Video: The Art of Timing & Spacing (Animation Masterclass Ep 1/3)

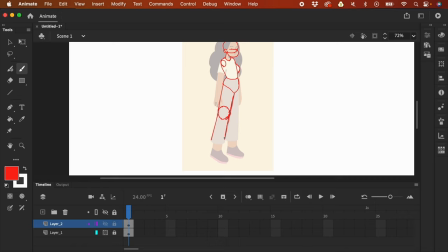[12:20]
And then the leg and the pants are not the same, right?
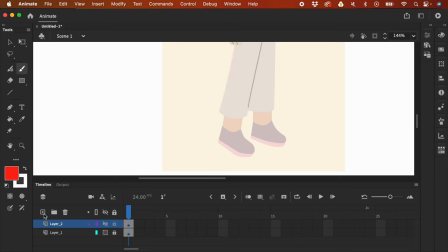[12:28]
So I'm just gonna like hide this and create a new layer, and I'm just gonna press F4.
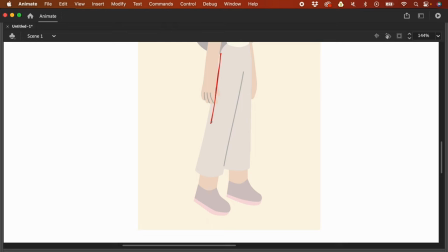[12:35]
And the leg is like somewhere here, something like this, right? Something like that. And this is like the pants. The pants is like tapered in the like opposite direction.
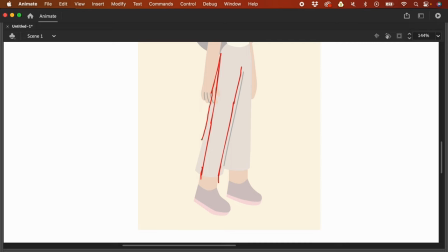[12:51]
Like it spreads out on the base, like something like this, right? And but the way I break it down, I'm not anymore going to like visualize, or I'm not anymore going to like add a structure for the whole leg.
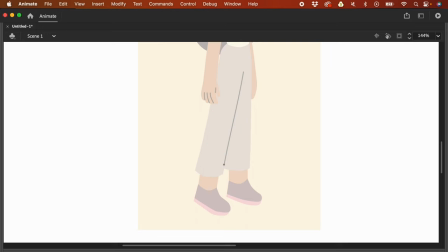[13:09]
But I'm just gonna add structure to the pants, and the leg would just somehow like start here.
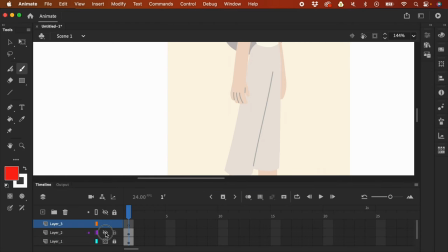[13:15]
So let me press F4 again, and let's go back to this layer.
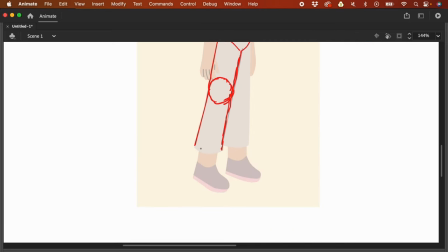[13:21]
So it's just going to be like this. And the way we draw the pants is, you know, it's not a straight line, it's curved, so that we could visualize this in 3D. And then the leg, right, is going to be something like that. And let's do the same for the other leg.
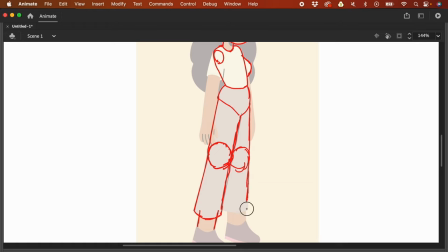[13:39]
So I'm gonna like imagine this like a circle, and then something like this, and the leg.
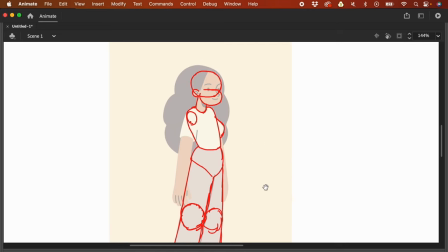[13:47]
And then also for the body, let's go back to the body, because we could actually like divide the body into two. Currently it's just like one whole thing, but we could actually like divide this into two.
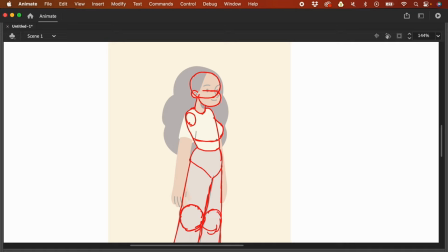[14:04]
And the reason why we want to divide this into two is that we need to think about its articulation, right?
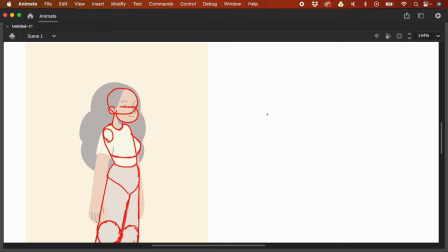[14:12]
Because if you think about this in like a physical form, like let's say this is a toy and it's made out of plastic, it can't really bend unless it has two parts, right?
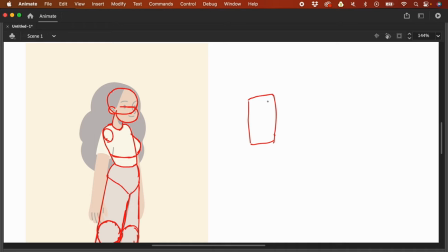[14:25]
So for example, this is the body. So when we rotate this, it's just like that, right?
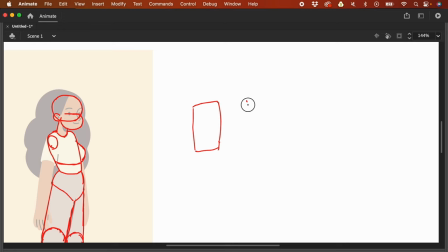[14:33]
But the more parts it has, so if we're gonna like create like two parts, for example, then we can like have like an articulation for the upper part and also the lower part. So you could like have poses, something like this, right? For example, and that is like
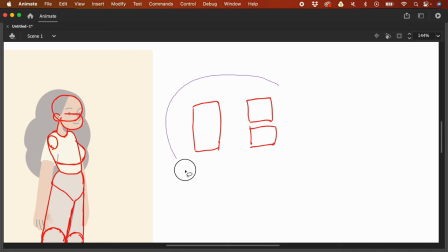[14:54]
important to also to visualize, right? So for the body, if it's just like one whole thing, if it's going to like bend over, like, so if I don't like cut that, if it's going to bend over, it's just going to be like
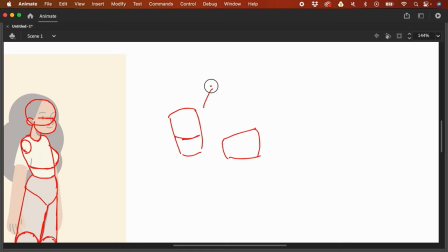[15:09]
this, right? But if we have it like two parts, so it's going to be something like we can have this like sort of like bended a bit, and this, the upper one, bended a bit more, right? We could have something this pose.
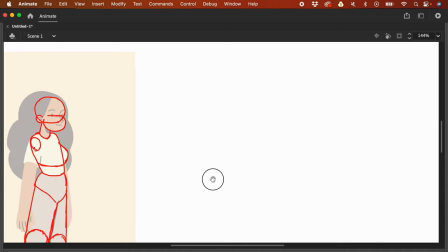[15:27]
So I'm gonna make this into two parts so that it has like more like articulation.
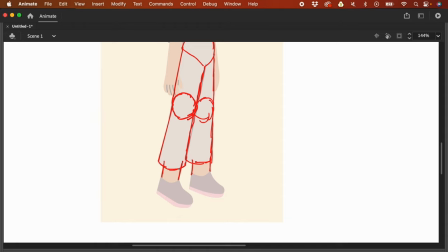[15:35]
So now let's go to the like foot. So the foot would have also the same concept with like the body. We could have this like in one part to like something like this, or we could have it like into two parts, right?
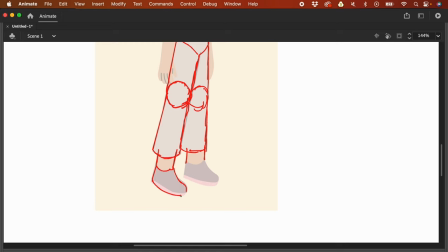[15:52]
So I'm also going to draw already the like the base, because this is like the shoe, right? But I'm going to divide this into two, right? So one, two parts for the foot.
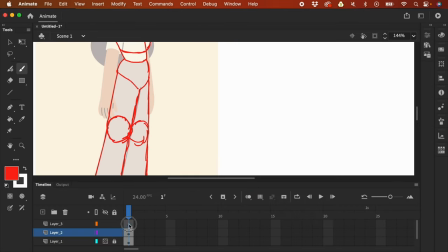[16:05]
So the reason is, so I'm just going to press F4 again, and I'm just going to like create a new two layers,
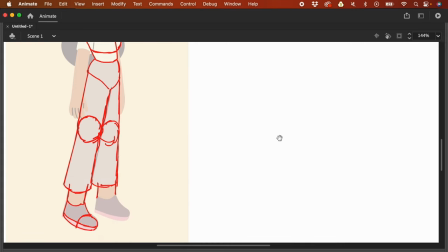[16:12]
temporary layers, just to like illustrate the idea.
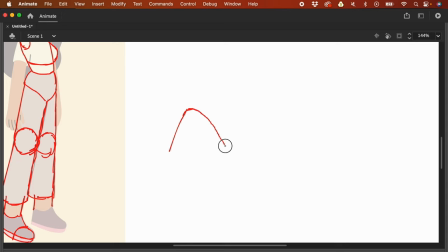[16:15]
So I'm going to like draw like some sort of like a triangle, maybe, for example. And then I'm going to press F4 again, and let's like add like a second part. For example, something like this.